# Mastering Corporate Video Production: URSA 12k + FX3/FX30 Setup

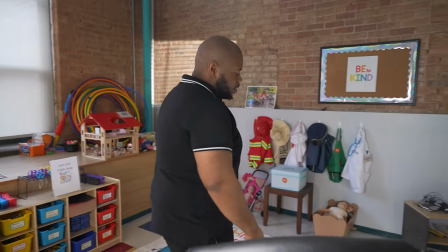[4:04]
And then we have Pavel Tubes 15Xs. this is just kind of light up the background the background's falling like a little bit too much into the
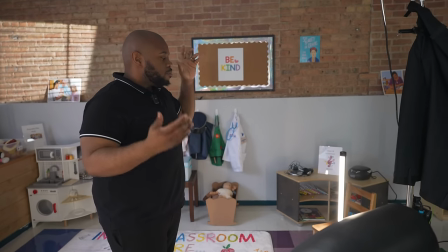[4:11]
darkness i didn't want to turn the overhead lights on just because it was going to be too i need to control my lighting right it was going
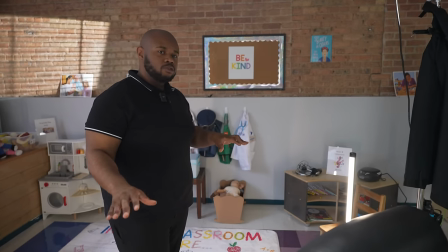[4:18]
to be too spilling everywhere so i'd rather put some pavo tubes up to make sure the background looks clean and yeah so uh i'm going to you know just kind of show you all just some more bts of like how the interview set's going to go up today and here we go
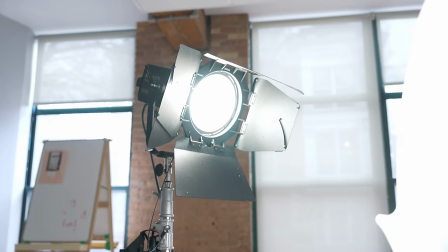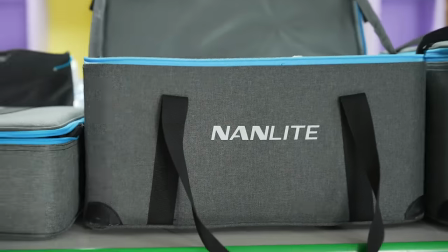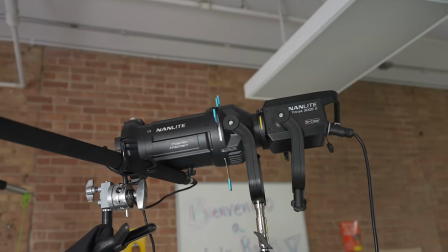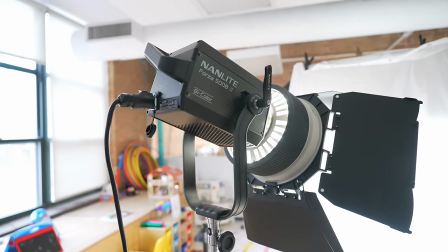all right so here we actually be using a road wireless pro for this uh switched over the dji mics is pretty much the dji mic and the ace of ministry is pretty much my new bts setup but for my professional setup it's the road pro because of this a locking connection that is so important especially for interviews so this is a lot of fact we'll be using along with some time
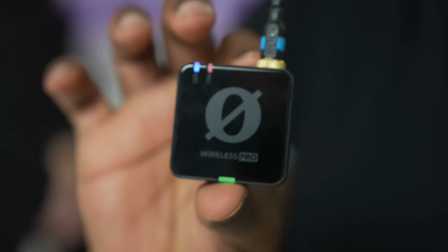[5:13]
close stuff that the gaffer wanted to test out but road wireless pro pick it up
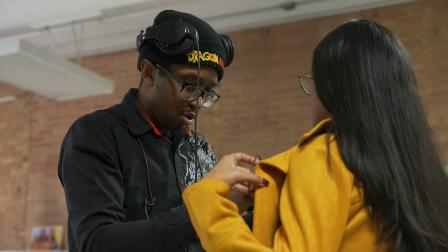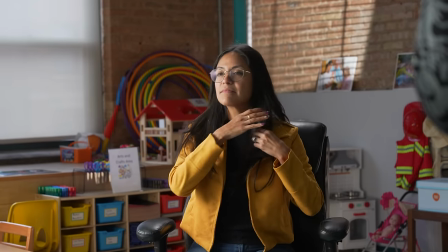Even though we have audio on everyone, live packs with 32-bit and all that, I still like to run audio to a dedicated recorder just in case anything happens. It's only going to one source, not to the cameras. Anything happens to the camera, I still got the audio. Plus, I like running 32-bit flow on the Tascam X8. So, we got 32-bit flow on the Wireless Pro, 32-bit flow on the Tascam X8 as well.
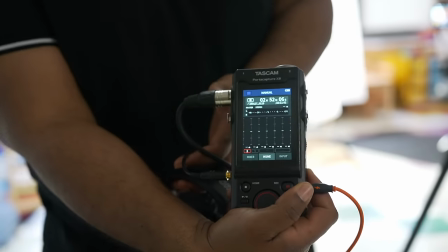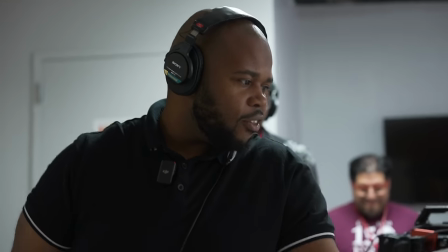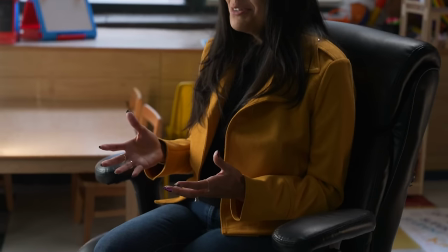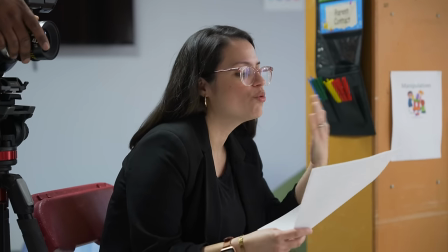Now, one thing I did want to mention, something that you probably all noticed, as you can see, my whole team is wearing black. This is a requirement of mine when you're on my production set. It just makes us look more clean, more professional, even down to the BTS guy. So when you are on set and you are having a team, man, like, you know, if you don't have a whole uniform, make your uniform. Like, if you want them to be in all black, then make sure that your team is all black. It just kind of just adds the professionalism of your sets. And then when people come in, they can kind of see that you are a team of business.
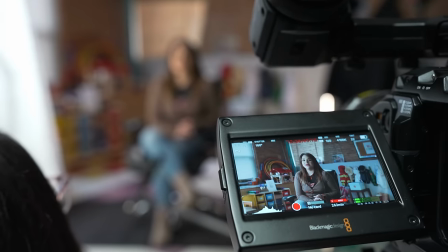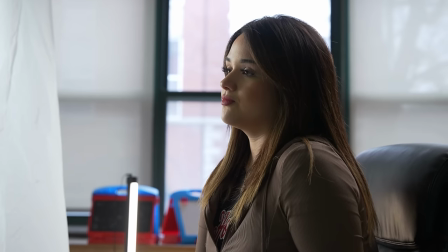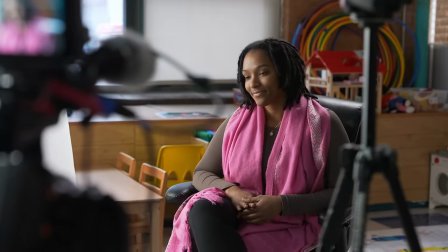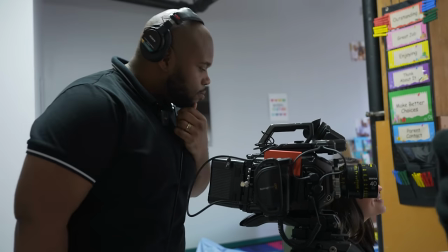All right, so right now, I just kind of wanted to give you all a breakdown on why I'm using the tools that I use on my production sets to make my stuff easier, right? So, number one, I use Nanlite Lighting because of the app, the Nanlink app. I get to control all the lights that I'm using by just the click of a button.
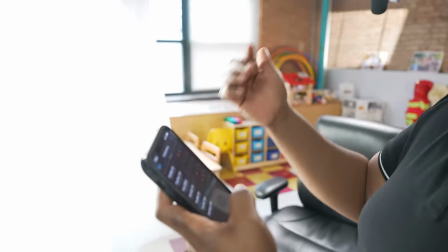[7:37]
Let me see if I got, like, a prime example of the 120C. So, like, right now, the 120C is on, but we can hit that, and it'll turn right off.
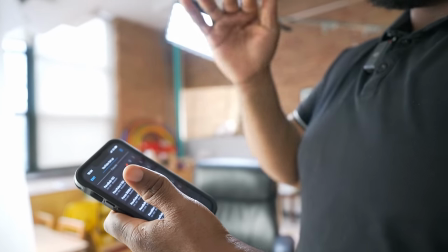[7:45]
All right, so turn it back on. If I need to control the brightness, if I need to control the color, the hue, whatever I need to do, I'm able to do that through the Nanlink app. So I don't have to have my gaffer running back and forth turning dials and all that. Like we don't you know we just 20-24 baby you know what I'm saying get step weight up.
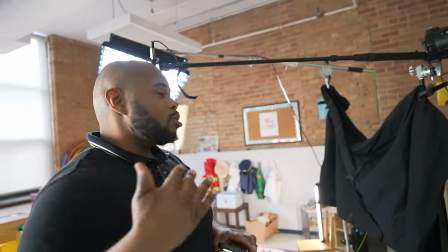[7:59]
So that's why I use all the Nanlink.